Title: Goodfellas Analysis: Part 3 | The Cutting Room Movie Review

The thing is, before he was cast as bats, he'd met Scorsese and Winkler about the film and he said well I want to play Paulie and Scorsese said well what about Billy Bats though and Vincent replied yeah he's good but I've got ideas for Paulie and Scorsese he just turned to Winkler clapped
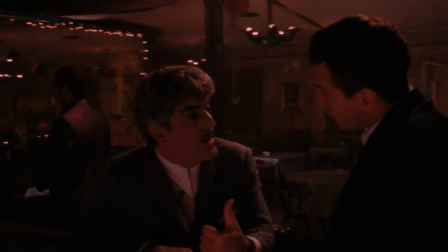(4:17)
his hands together and went we have our Billy Bats like how does that conversation go
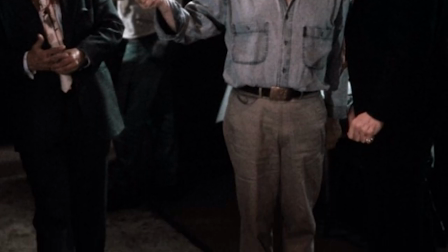(4:23)
if I was Vincent I'd be so confused like what what just happened you can see Scorsese doing that as well you have a Billy Bats yeah I mean he only gets one scene but what a mark he leaves, Frank Vincent he later said wherever I go,
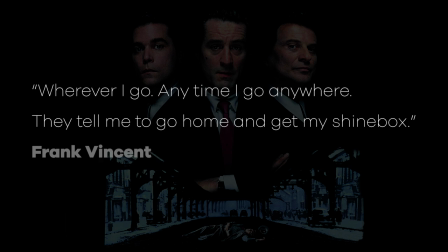(4:39)
anytime I go anywhere they tell me to go home and get my shine box yeah of course they do he gets to kill Tommy in Casino though that's true,
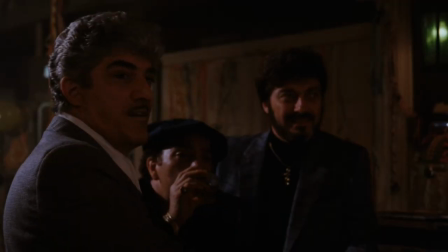(4:47)
he gets his revenge and Matt, what's your highlight from the film? well I'm kind of going full circle because it's what I meant when I said that Scorsese knows what he's doing from a moral standpoint because it's Henry's last day
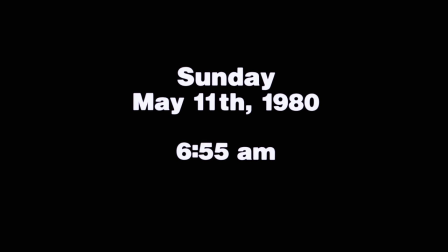(5:02)
when basically all those chickens come home to roost basically because right you know it was always going to end up like this and scott
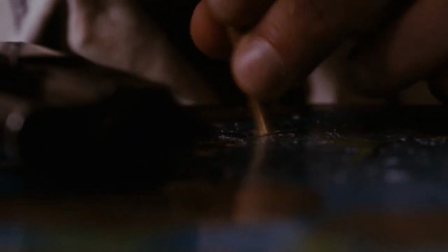(5:08)
says he's saying yeah it was all fun and games to start with wasn't it but this is how it ends up this is what will happen to anyone living
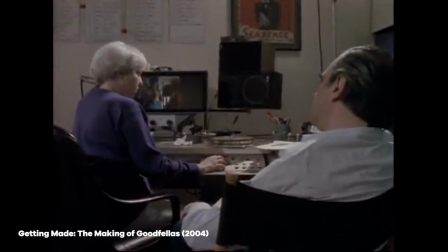(5:15)
this life silent up until now like the editing in this film has such like a lovely flow to it it's got that like enticing
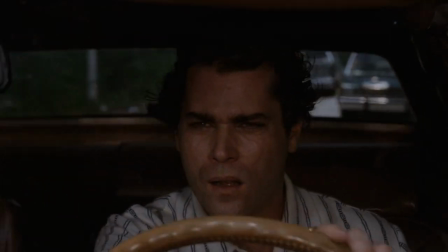(5:21)
seductive feel to it but now it's so jagged it's hectic frenetic that like crash zoom into henry's face when he's snorting the coke but i love how in amongst everything else he's really stressed about that pasta sauce going over keep an eye on the saucer right keep stirring it keep stirring it keeps you know it's like when we're trying to make christmas dinner like trying to get the timings right really stressful
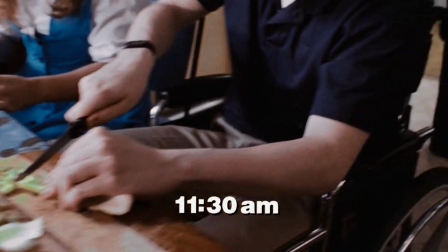(5:44)
and i love all those time stamps you get throughout the sequence because you know the film hasn't done those previously so it just throws you all over the place it takes you out of that like previous rhythm with a real jolt and you know how impactful this scene is because of how much of a meme it's become like anytime a politician or famous person gets in trouble with the law you go on social media and they'll be posting that image of henry looking up through the windscreen at the helicopter that's the shorthand for someone's going to prison and they're trying to get away with it
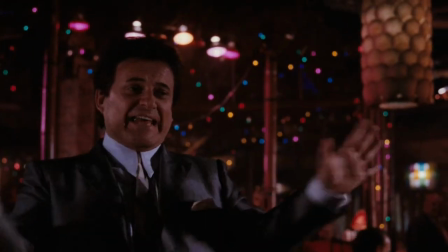(6:15)
that's how famous the scene is even the funny guy's a great meme now as well isn't it when he's laughing yeah yeah yeah yeah that's brilliant yeah and i love the music as well because it jumps from one song another when henry's in that car so you've got a memo from turner by jagger and
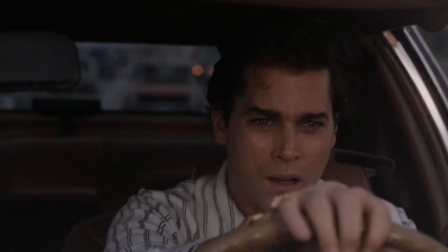(6:28)
they're one of the solo songs magic bus by the who what is life by george house which i love that's amazing and then managed by by muddy waters yeah in scorsese he said he wanted it all chopped up like the music to
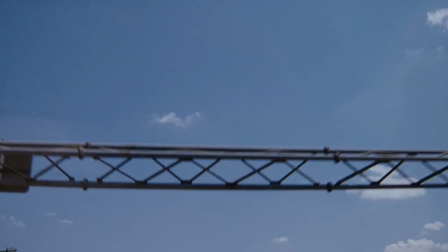(6:40)
portray like that fragmented haphazard mind of somebody who's paranoid and off the head yeah i mean by this point henry's life is all over the place he's a sweaty anxious mess and
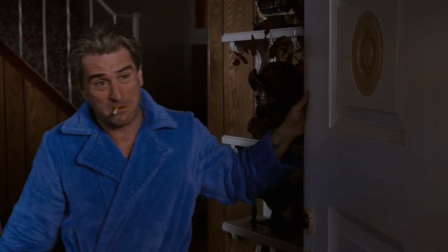(6:51)
at it another great
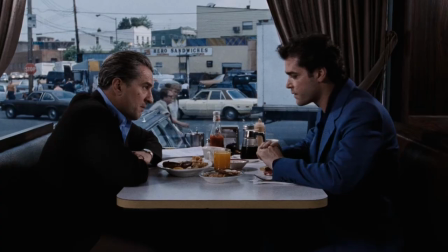(6:56)
scene at this point is in the restaurant where henry thinks jimmy's gonna whack him scorsese gets that dolly zoom shot in there where henry and jimmy don't move in the frame but the background seems to get closer symbolizing henry's paranoia that's just outstanding stuff yeah it is outstanding and you don't even know
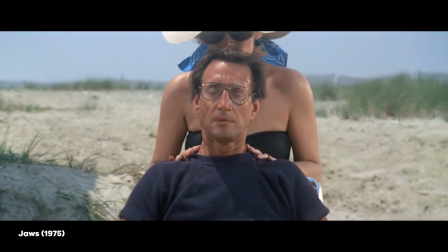(7:10)
yeah yeah it's not obvious it's not like joe's no it's not like vertigo it's just it's like so subtle yeah and genius yeah he's not showing off He's just shown off to himself. And he just sits by him and says, that's why he wasn't bothered about the audience, liking the film. He's like, I don't give a fuck. I've made this.
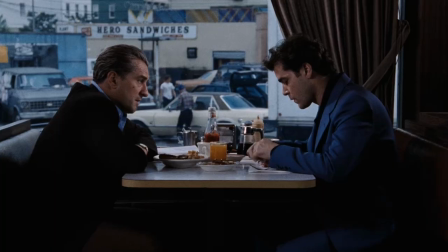(7:26)
I can watch this for the rest of my life. I'd be happy. I'm exactly the same. It's amazing. I must have watched this film a good 10 times before someone told me about that, and it blew me away.
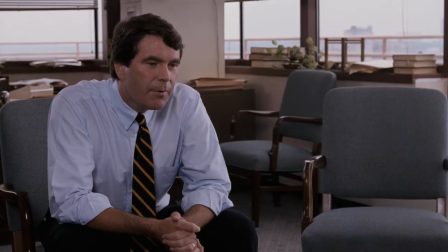(7:34)
Same, yeah. And the scene at the end when Henry and Karen meet the witness protection officer, he's called Edward MacDonald, and he's the real guy that worked with Henry Hill. So he's basically reenacting scenes he'd played out with Henry like 10 years earlier. And the real Henry was kicked out the witness protection for breaking the rules too many times, obviously smuggling drugs and doing whatever else, but I think you can tell that. South County doesn't care about her. Frankly, I don't care whether you're going on. Really harsh. Straight down the line, yeah. Yeah, it's cool. And you can find footage where Edward MacDonald is talking about why Henry failed the witness protection program.
Henry's a weak person.